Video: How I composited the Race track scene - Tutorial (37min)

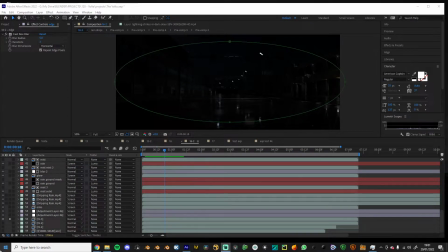(0:00)
Yo, what's up, people? And welcome to a pretty long tutorial, I'm guessing. Or it's not gonna be a short one at least. Because today I'm gonna be breaking down how I composited this shot in After Effects.
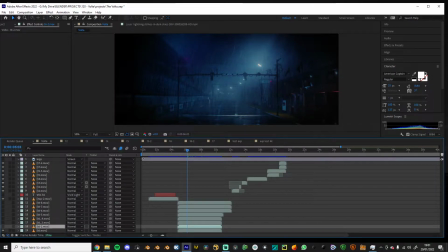(0:19)
So, like, it's gone through a lot of changes, and this was like one of the first
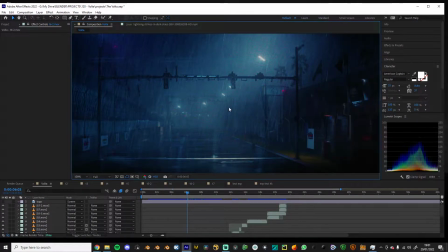(0:28)
acceptable versions I had of it.
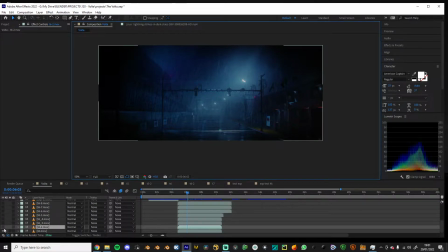(0:30)
It's not perfect, but it was good enough for me at least.
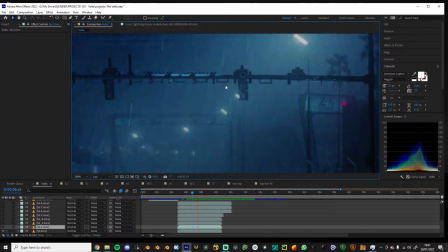(0:37)
But like some stuff was not really great. Like these things here, there's an overlay I rendered afterwards.
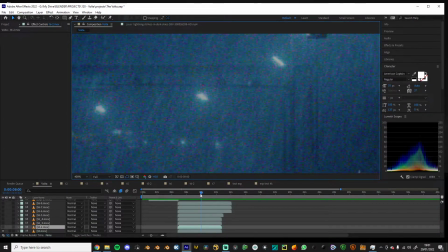(0:44)
We had these like red, weird noise thingies going on.
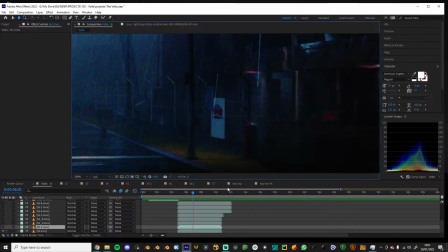(0:51)
And this was way too saturated. There was not enough detail. The proportions were wrong on stuff.
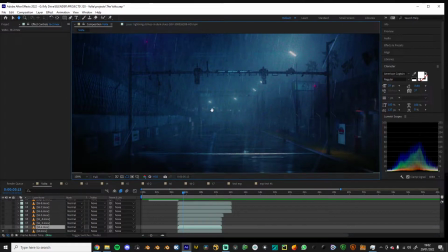(0:58)
And it was not great, but yeah, this was the version 2.
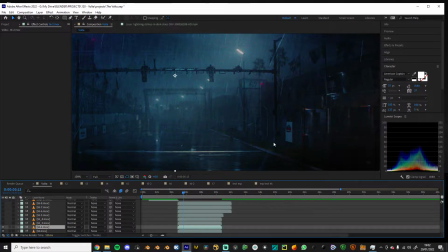(1:04)
I changed up the grading a little bit. I added some more detail, tried fixing the grass a little bit, adding some particles.
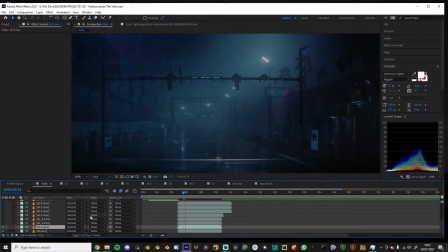(1:15)
But it was looking better, but it was still not amazing. You can see how the lightning here was not... Oh, did I even have lightning?
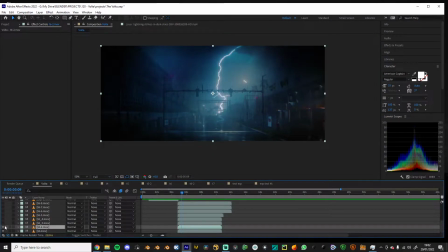(1:27)
Yeah, I had it here, but it was like not even blowing up a little bit, so it was not amazing either. I think I moved the lighting here to the end, and the proportions were still wrong.
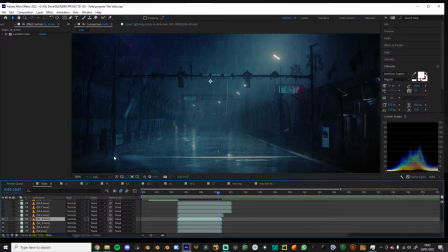(1:44)
I moved up another notch here, and I actually remodeled some of these elements here.
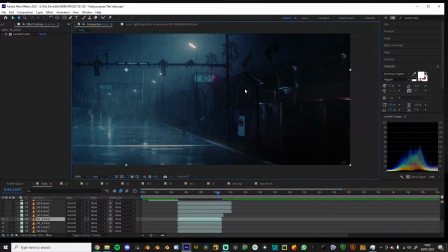(1:53)
I made these a lot bigger and like modeled them properly and added like detail and little hinges and whatnot.
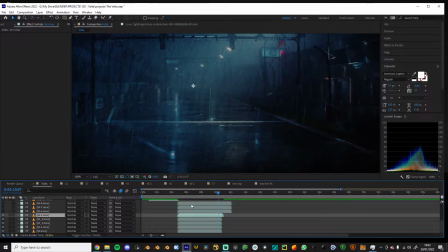(2:02)
And we have the version 5, and this I actually added some more camera movement to it,
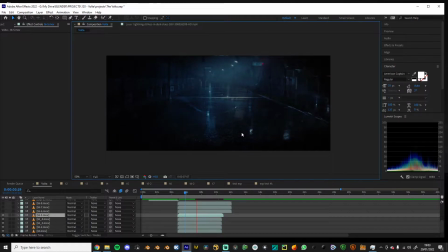(2:08)
kind of a slow pan up like this. But I wasn't the biggest fan. I still thought it looked kind of CG-ish. It looked alright, it looked good, but it didn't look photorealistic, which was like the whole kind of goal.
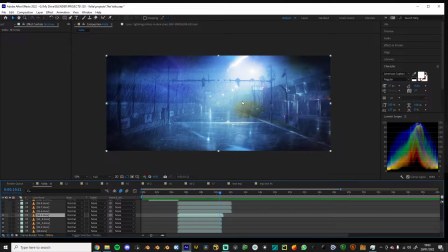(2:27)
I fixed some of the lightning glow issues, so they're a lot brighter now.
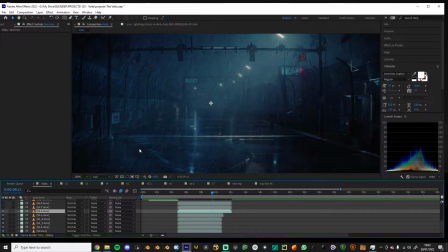(2:36)
It was still not great, but we have version 5, or no, version 6, and this was basically the same. This was basically the same thing, but I changed the camera movement to be
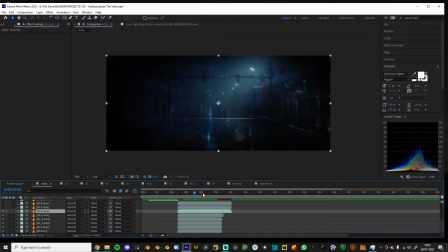(2:50)
a slow panning or slow dolly thing. And then here is where I made the biggest kind of change, and I changed my camera position to be a little more realistic, among a lot of other things.
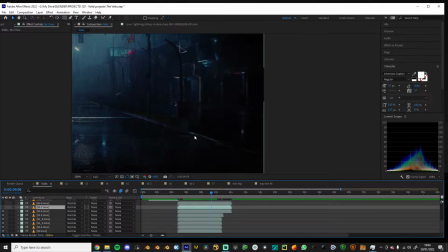(3:09)
I changed some of these because like my main problem was that the scale wasn't really lining up.
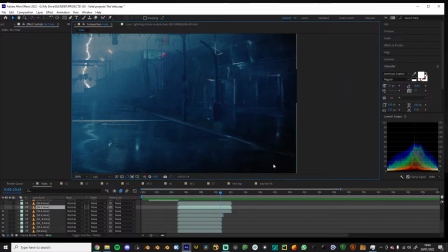(3:18)
So if we look at these cones here, yeah, these cones, 1, 2, 3,
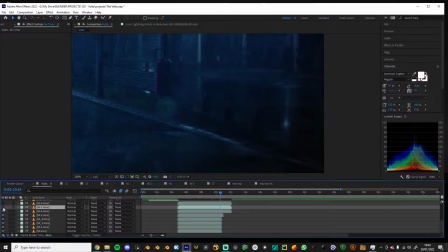(3:24)
I changed the scale of them because like apparently these were this like almost the size of a human,
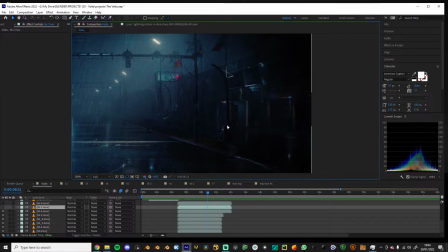(3:30)
and these are gigantic. Like this is the size of a human.
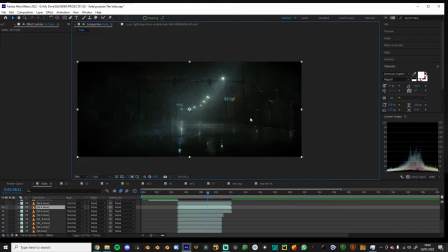(3:35)
So I changed all the proportions and changed the camera angle, making sure everything was a lot more like realistic in terms of size and proportions.
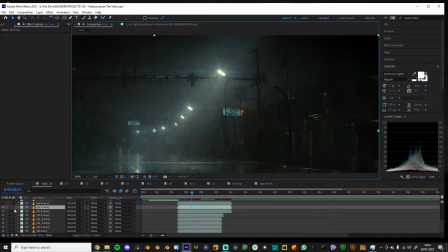(3:48)
Proportions is a big key element. I also changed the color grading, making sure I looked at a lot of reference,
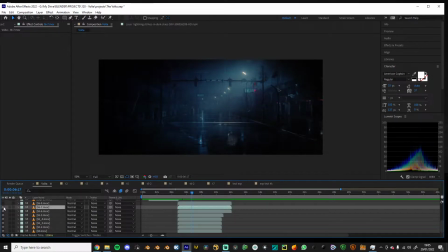(3:57)
making sure that I would match the color and like brightness of certain things, because here was all too saturated. It was very bright in certain areas, so this kind of neutralized everything a little bit.